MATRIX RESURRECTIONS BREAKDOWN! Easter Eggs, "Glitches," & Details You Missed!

Welcome back to New Rockstars. I'm Erik Voss, and this is a breakdown of The Matrix Resurrections.
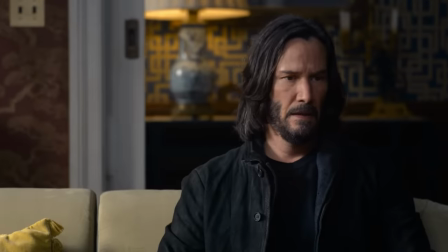4s
Whether you found this fourth Matrix film artfully self-aware, or your feelings were a bit mixed, as all Matrix sequels are pretty much coded to make us feel,
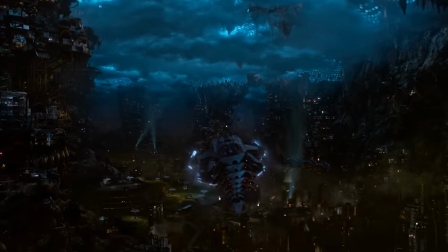11s
there is no denying that this film was crafted with fascinating attention to detail that I'm gonna break down scene by scene for all the awesome hidden glitches in this Matrix that no one seems to be talking about.
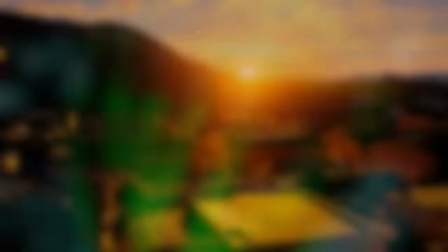21s
So from the get-go, the Warner Brothers logo flips green over the sunny Warner Studio lot in Burbank, right down the street from me currently.
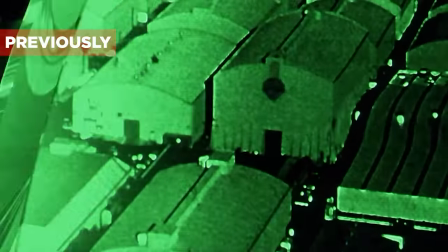27s
This was altered from the 1999 film, which also cast the Warner lot in green, suggesting that that was starting in the Matrix itself.
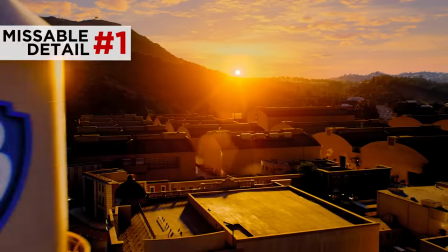34s
But like this new simulation in the fourth film,
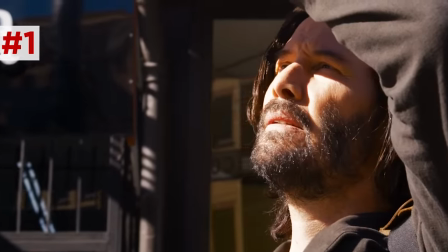37s
the sunny city of San Francisco is really a glitzier illusion than the dull green color tones that dominated the simulation in the original trilogy,
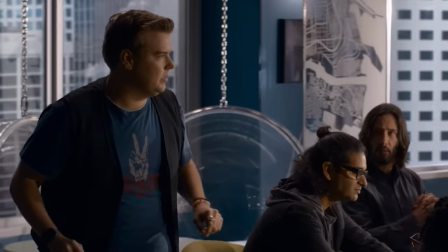45s
which really should be a tell because SF is never this sunny. Really, this whole film is a meta commentary on the impact the first Matrix film had
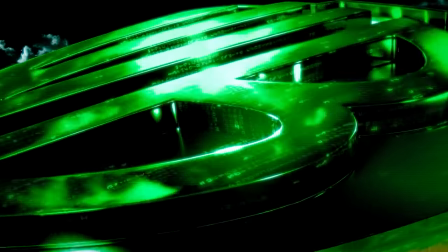53s
on culture and on the way Warner Brothers in particular has tried to capitalize on that nostalgia.
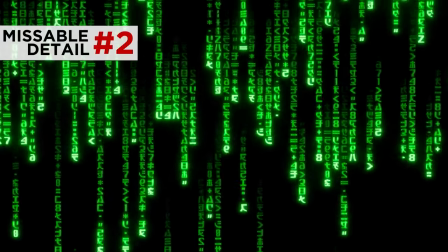57s
Then we open again with the raining green code, but now the code ascends to form the word resurrection,
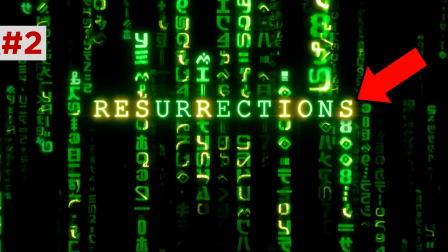63s
and the S sneaks in delayed to tease us that this is really about more than one resurrection.
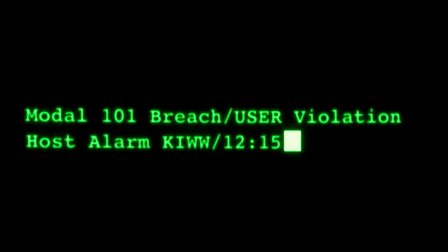69s
Then, like the opening of the first film, we open with a trace program, the text reading modal 101.
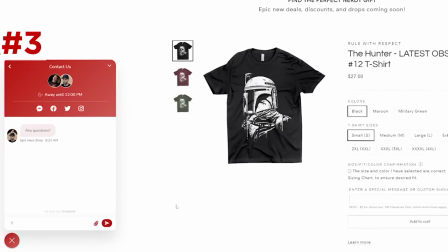73s
Now, a modal is a lightbox window that displays in front of other page content a frame within a frame,
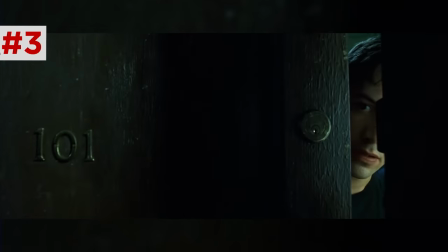79s
and 101 was Neo's apartment number in the 1999 film, which itself was a nod to the torture room of George Orwell's 1984,
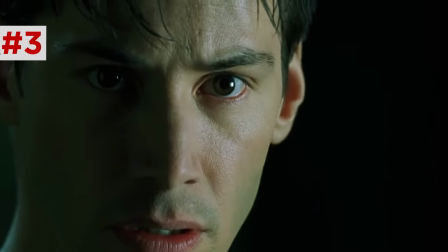86s
and gave us some neat parallels with Neo being the one, while Trinity's hotel room here being 303.
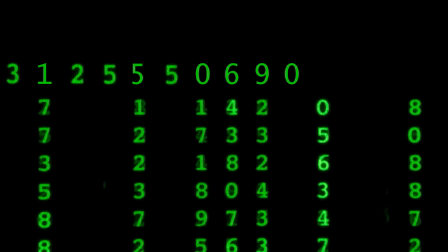92s
We see the same phone number on the trace, 312, a Chicago area code, 555-0690, but now the voices of Bugs and Seek.
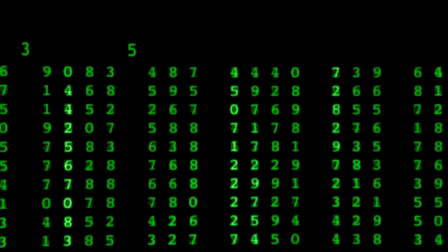101s Looks like old code. It feels really familiar.
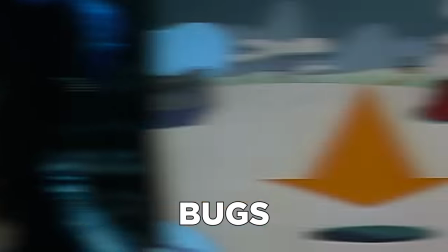104s
I love the name wordplay, Bugs of course referring to Bugs in Code, but also Bugs Bunny, a wisecracker who escapes via random portals.
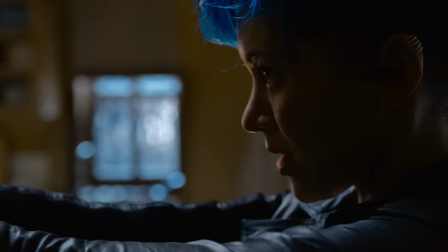112s My name is Bugs, as in Bunny. Tech that listens.
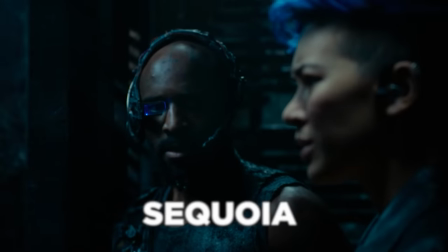117s
And Seek for Sequoia, but also someone who seeks.
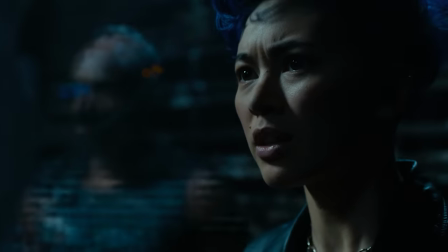121s
Unlike the operators from before, he projects his visual form into the simulation, a sign of how technology has advanced over the past 60 years.
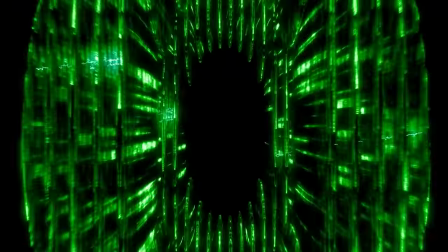128s
Whereas before the green zero led directly to the cop's flashlight, now we begin in the puddle, where you can see some raining green code on the walls,
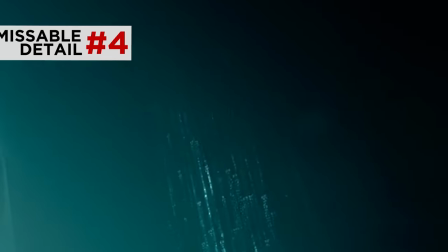136s
but since this is a reflection, the raining code in this reflection is actually ascending on that wall.
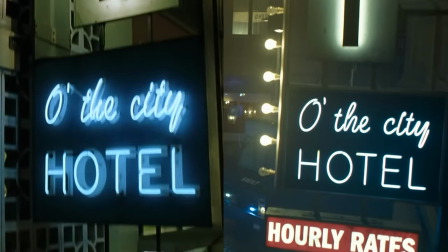141s
This is all going down once again in the heart of the city hotel, and outside the exchange is similar.
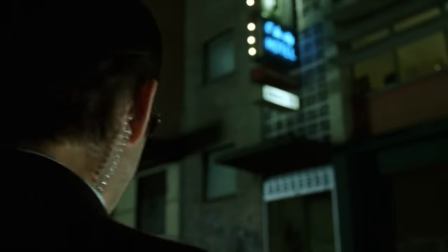146s I think we can handle one little girl. They're bringing her down now. No, Lieutenant, your men are already dead.
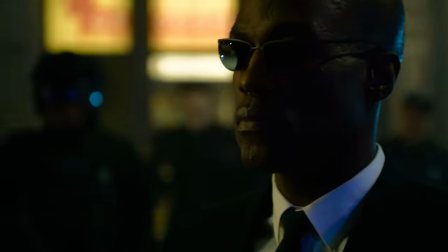152s I think we can handle one little girl. My men are bringing her down now. No, Lieutenant.
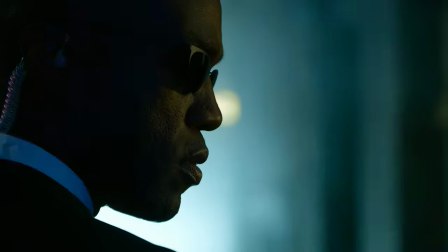158s Your men are already dead.
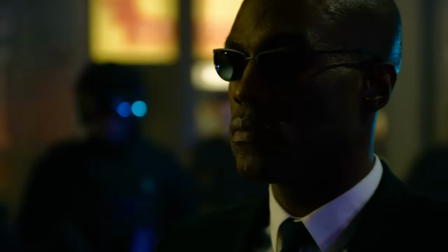160s
Here, the Agent Smith line is spoken by Morpheus, but a modal version of this identity that Neo actually infused with the Smith script.
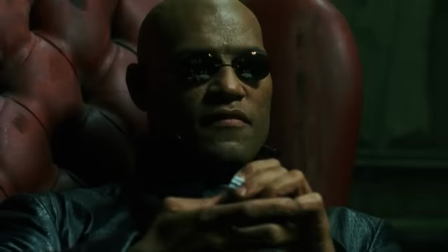167s
And since this is a modal Morpheus, he's not Lawrence Fishburne, but Yahya Abdul-Mateen II.
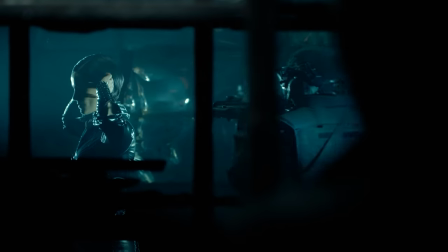171s
Bugs and Seek watch the whole Trinity scene go down from outside the modal, serving as stand-ins for us,
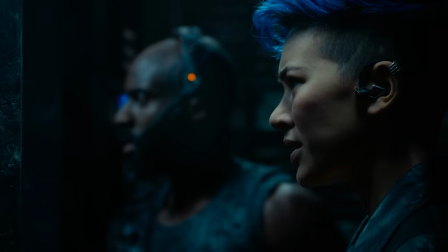176s
as they are wondering why we are seeing this iconic imagery again, and who is really manipulating our nostalgia in this moment.
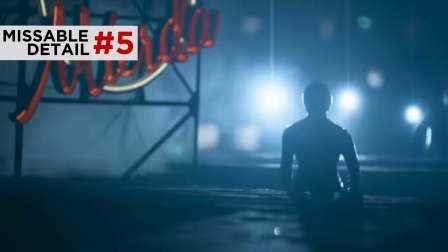183s We know the story. This is why he began.
Modal Trinity runs past a sign reading, Sabor e Mierda, or taste of shit in Spanish,
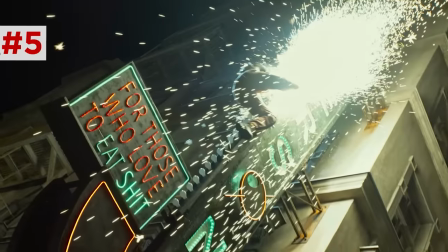191s
and then Bug slides down a sign reading Anderson's for those who love to eat shit, referring to Neo's Thomas Anderson identity,
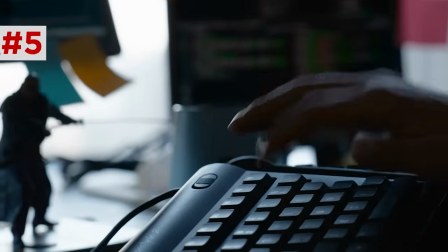198s
this being his in-joke about being forced into a role of a corporate drone who has to eat shit.
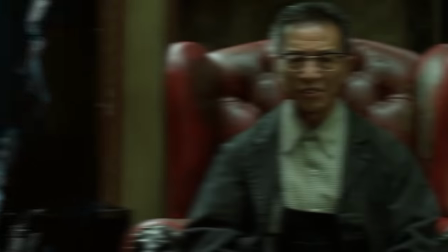204s
Bugs hides in a key cutter shop, recalling the keymaker from Reloaded,
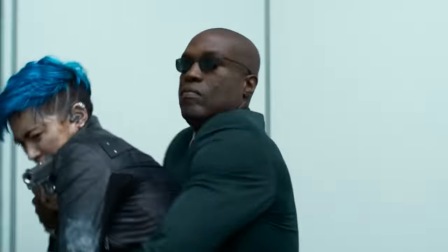208s
who introduced us to the whole idea of a hallway of back doors through which this Morpheus agent now grabs Bugs and ends up in Neo's old apartment.
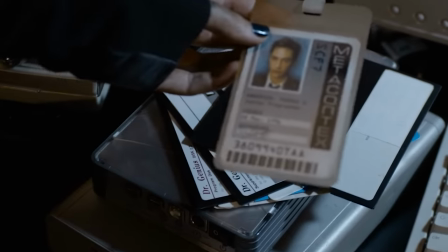215s
There's the same blinking cursor on the monitor, his old Metacortex employee badge. And then we get this confusing exchange.
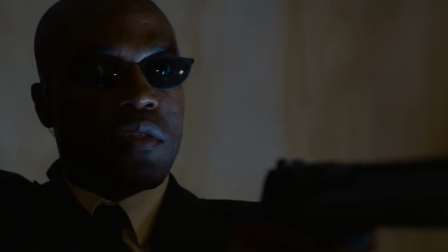222s Do you understand that you are digital sentience? I know what I am. Just like I know my job is to hunt down and destroy sentience like you.
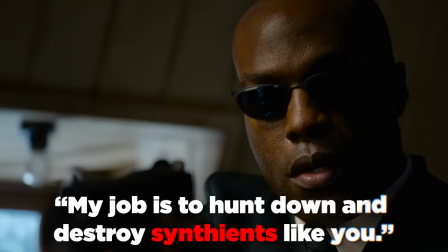230s
While it sounds like Yahya is saying sentience, HBO's captions read, my job is to hunt down and destroy sentience like you.
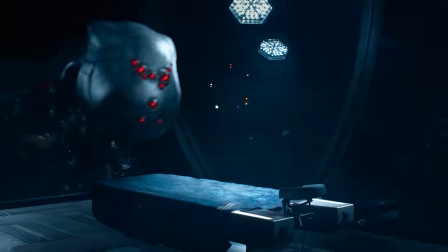238s
Bugs is not a sentient, sentience being the machines who defect to join the humans like Sebebe and Illuminate.